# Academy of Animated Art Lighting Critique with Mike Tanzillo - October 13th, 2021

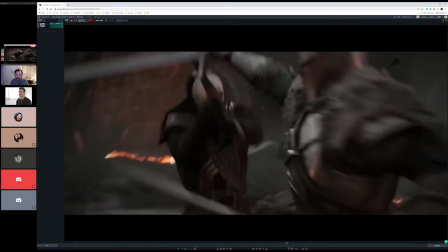You have to be able to track something.
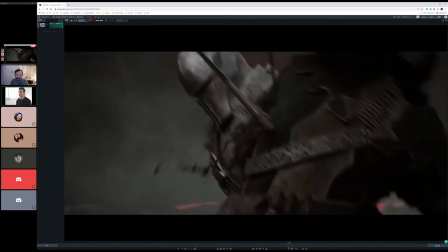So it goes here, and then I guess he kind of goes around it might just be a camera move issue,
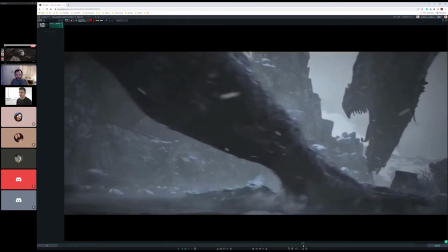but basically he then cuts around back behind him and then kind of just stabs him in the back. So I get confused by action sequences.
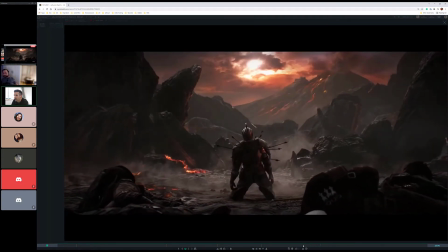Oh, now they're doing the 300.
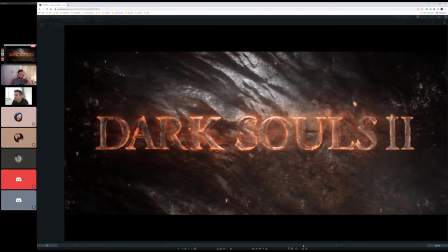Cool.
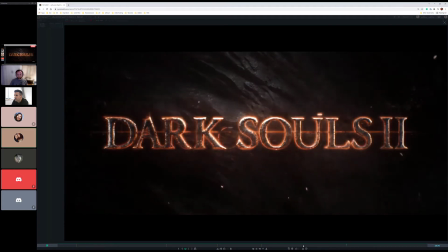I think
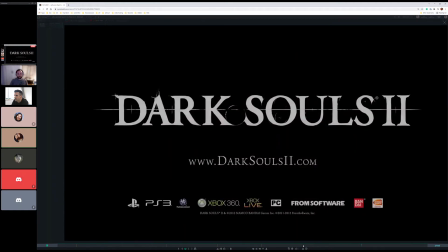and it was kind of weird because you didn't really see what the dragon had to do with the fight scene until after they did that cut.
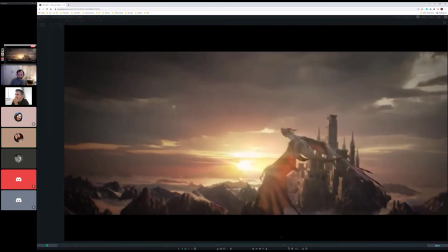Right. I think if they had, because we already established that the dragon's there, probably didn't need to do this cut.
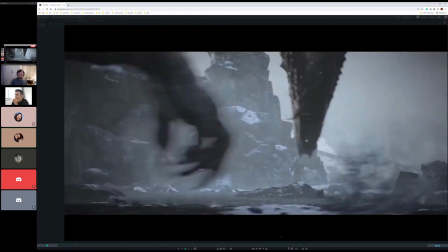You could have just had the dragon land into the fight scene, and that way it wouldn't have been so confusing.
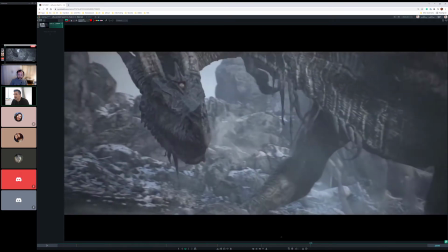It's also just like, it becomes a lot of... this is one of those that like gets designed before motion blur gets added,
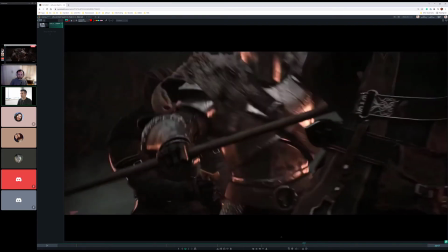because a lot of this just becomes a mushy mess, and you can't really see what's happening. Like this shot, it's just like every frame...
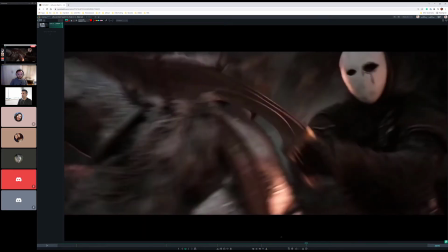And I'm not saying it has to be perfect, but like... But these two shots cutting together, it's just like a lot of...
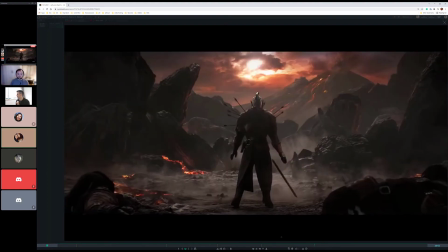It's just blurry kind of... Well, that and too, like the lighting and everything on the dragon doesn't match the fight scene.
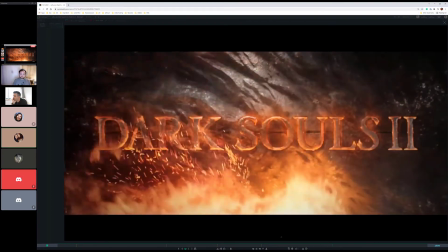Mm-hmm. So it's like, here's the snow, and then they're cutting to this fight scene, and it's like, well, is the dragon part of that fight scene?
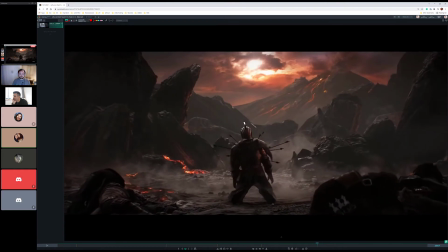Is it a different fight scene? True. So it's just kind of, yeah. And I think that's actually in a different environment.
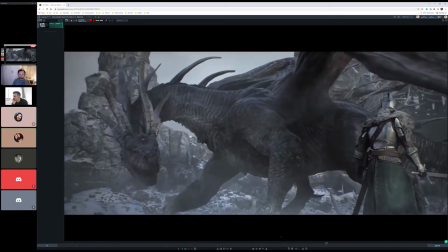I think from where that fight scene with the two white masked people are, or it just seems like that because the lighting's so different.
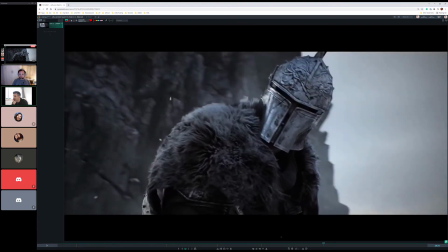Yeah, the texture work on some of these components are really great. Like that, the helmet looks really rad.
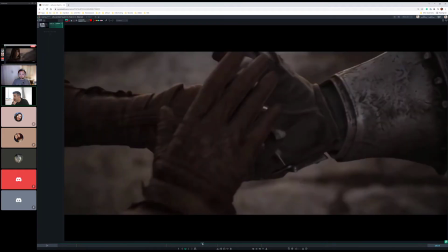Flame looks great. It's a nice transition. Yeah, I mean, overall, I think this is really stinking incredible.
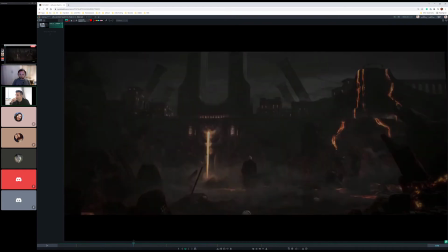Like there were some shots that were just like super dope. Like I said, this one of him like walking up the side.
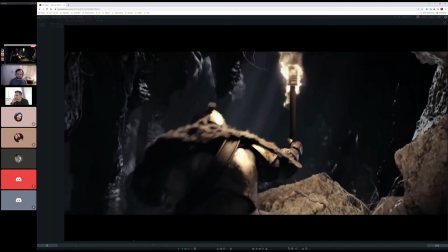Just that one felt really nice. Yeah, just some of the like varying colors on the warmth of the like.
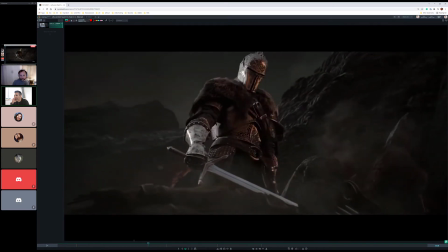Because right now, I guess maybe it's a different flame, but this flame feels very red-orange, and then we cut to this, and it feels much more yellow.
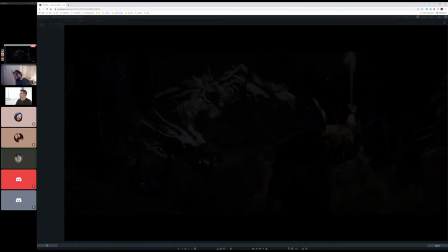Yeah, it's interesting. I really like the animation. It feels very, like, everything, it feels like it has a really good weight to it.
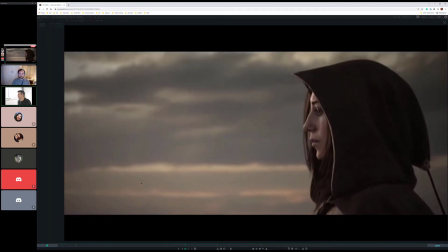That's true. Yeah, I never look at animation when I'm looking at this stuff. I always like look at like the color design and everything, but yeah, you're right.
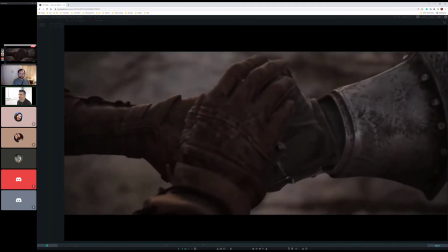They're, like, that is so good. That, I mean, it's like...
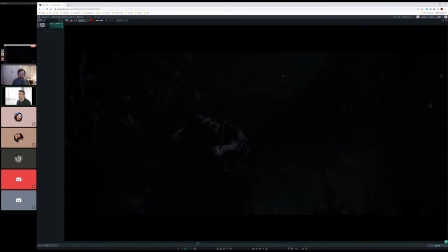It's just like a feather in the hand, but there's nothing wrong with that shot.
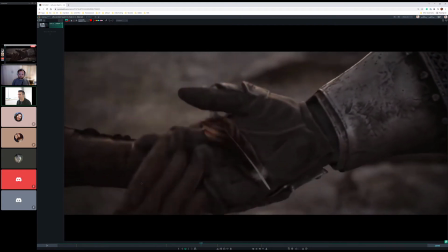That's like a perfect, really beautiful,
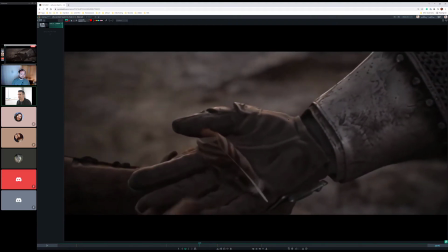like a really subtle amount of rim light around to get this posture on the hand, but like it doesn't feel over the top, like a little bit of rim there.
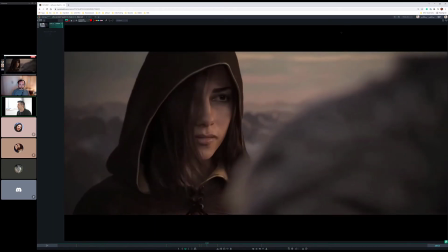Yeah, just really great stuff. All right, cool.
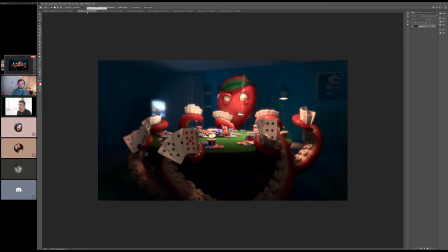Let's hop over into some of our stills for today. All right, so I'll go through these alphabetically with those that are here. Abishek, you are here, and your name starts with AB, so you are off and running. Okay, so it's been a little while since we've seen this guy.
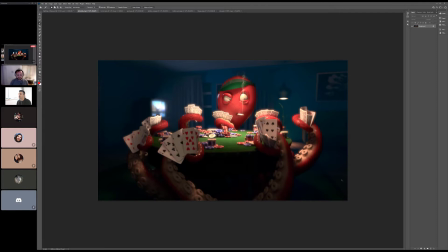Hi, Mike. Hey, how's it going? I'm in time. So I'm on time. Yeah. So what has been updated? What would you change? What's different this time around? Actually, I made some of the changes that you told me. I just got time to render this single frame only.
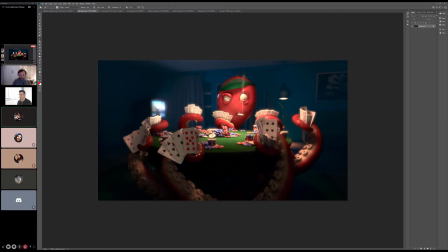Actually, I didn't get the time to do the re-render of that light.
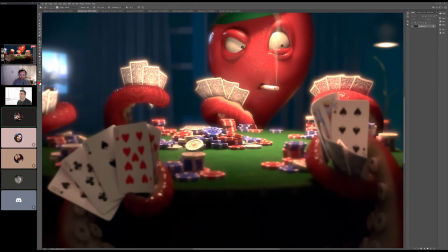It's taking too much of time, and I don't have that much time because I got the job.
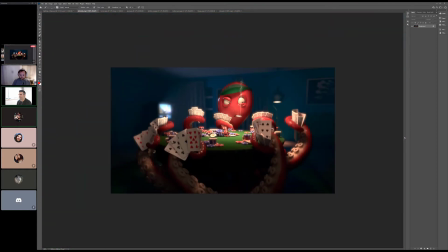That's why. Oh yeah, that's right. Yeah, so personal projects kind of take a back seat. Yeah, so I decided to go with this single frame only. Great. So with this single frame, I think we've got a little bit of brightness up here at the top of the eye.
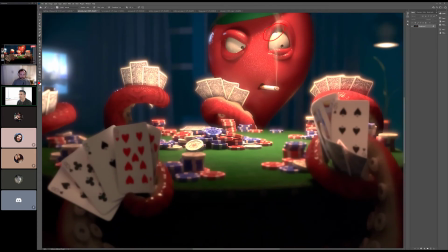Let's just take that down just a little bit. Like it's just this like very tight circle right there.
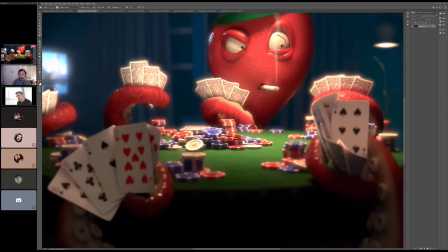Like this value up in here gets really nice. It's just like, it's probably a reflection, but right there gets super bright. Also, watch out for what's happening right here, which is it's fine, but it's just like we're seeing the bottom of the sharp chip,
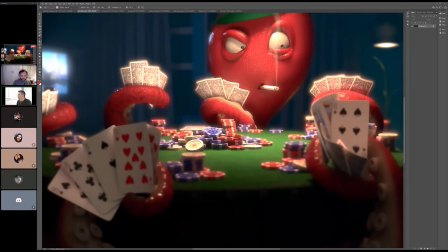and it almost feels like it's starting to layer on top of this one. So I would even just go in and just kind of fudge this edge a little bit. And really what that is because there's a internal Z depth blur that's occurring.
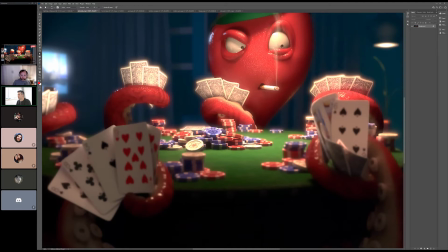So like, normally when you do depth blur in Nuke, you have your nice clean alpha edges around the outside, but occasionally things layer over top of each other inside of the alpha, and that Z depth data can get a little bit janky around the edge. Like you can really start to see the stair stepping there.
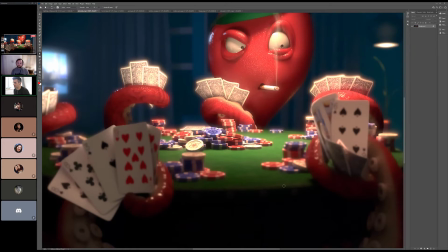So I would just smooth that out just a touch.
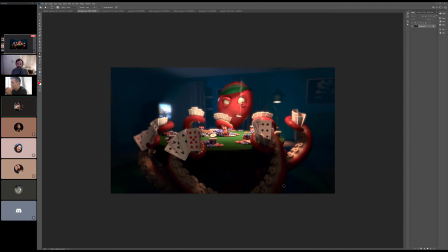So you were just saying that I should do the little more blur, or I just defocus it?
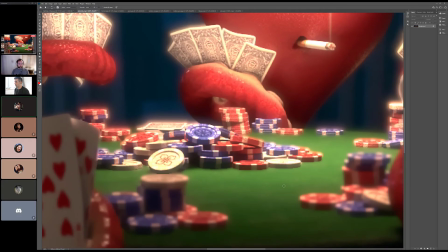What you were saying? I didn't get you actually. I think you just need to. I mean, like I would just blur the edge of this chip a little bit because that way it feels like it's behind this one. Really, honestly, it's just because there's a hard line there. We just need to soften that line.
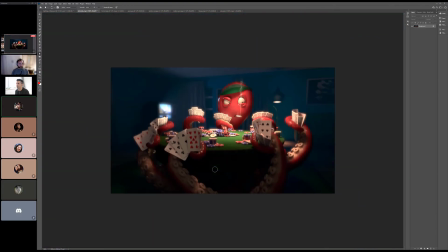Yeah. Okay. Got it. I got it. And then I wonder, we've got some nice haze in here, and I think that's great. I just wonder if it wouldn't be beneficial
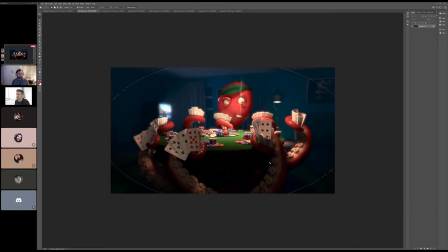to have a little bit more, like, just these corners. Just allow these corners to go a little bit darker. Just to get some like grounding dark elements in there.
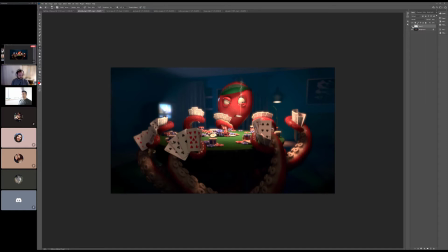So just like a little bit of darkening right around the corners. Because then it really kind of grounds the whole image into place, like with those darker values. I'm going to open up. Does anybody else see anything? Any other adjustments that we should make? Yeah, I think this one looks good.
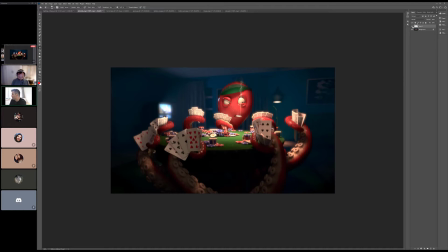Yeah, I would just tweak those last little few things, and I think we can call this a nice finished, polished still. Yeah, I guess this all the changes are done in comp, and I don't need to do the re-render stuff. I don't think so. That's very good. Yeah, of course. Currently for me right now.
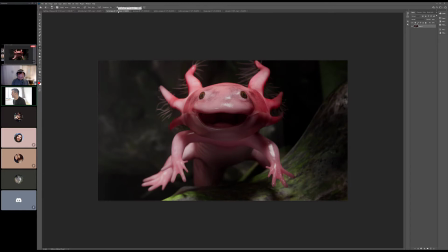Good. I like to keep things just as comp notes. That's perfect. All right. Yeah. Okay. Cool. Bye bye, Mike. All right. Take care, man. Have a good day. All right, Forrest. It's almost. I'm going to bed.
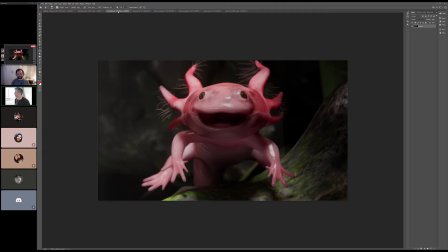That's right. That's right. It's like it's the middle of the night by you. Enjoy the last few minutes of your day. Yeah. All right, be good, man. All right, Forrest. Cool. All right. So, the darkening of the mouth looks better. There's like a hard line going down the side here.
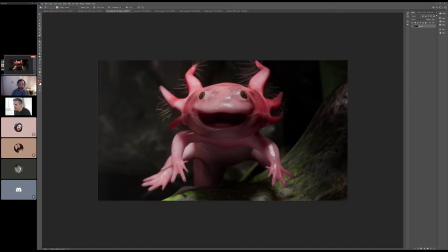See that? It's like some sort of seam edge. So, yeah, I was wondering if it was like the UV seam or and if there are ways to kind of blur that.
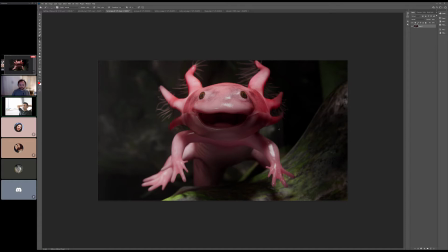Yeah, I mean, if you take it back into Substance Painter, you probably could. You could. I'm just surprised we haven't seen that before. It's just double check, make sure everything's lined up right, because that is. Yeah, feels I'll double jarring. check them.
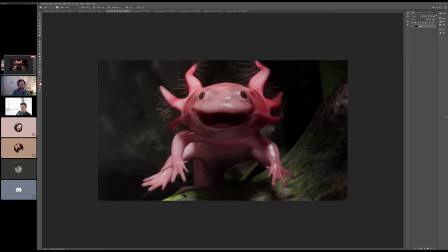It could definitely be just like how I brought it in. Yeah, who knows? We'll see. And then so the biggest thing when I looked at this image from the first go was that I feel like we're missing some brighter values overall.
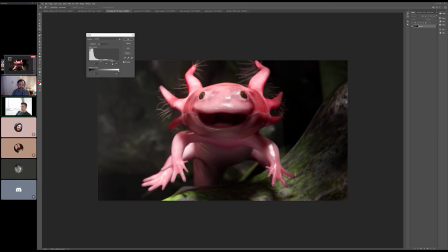Like I think we can make like bring it up just a little bit, like just bring up the exposure level.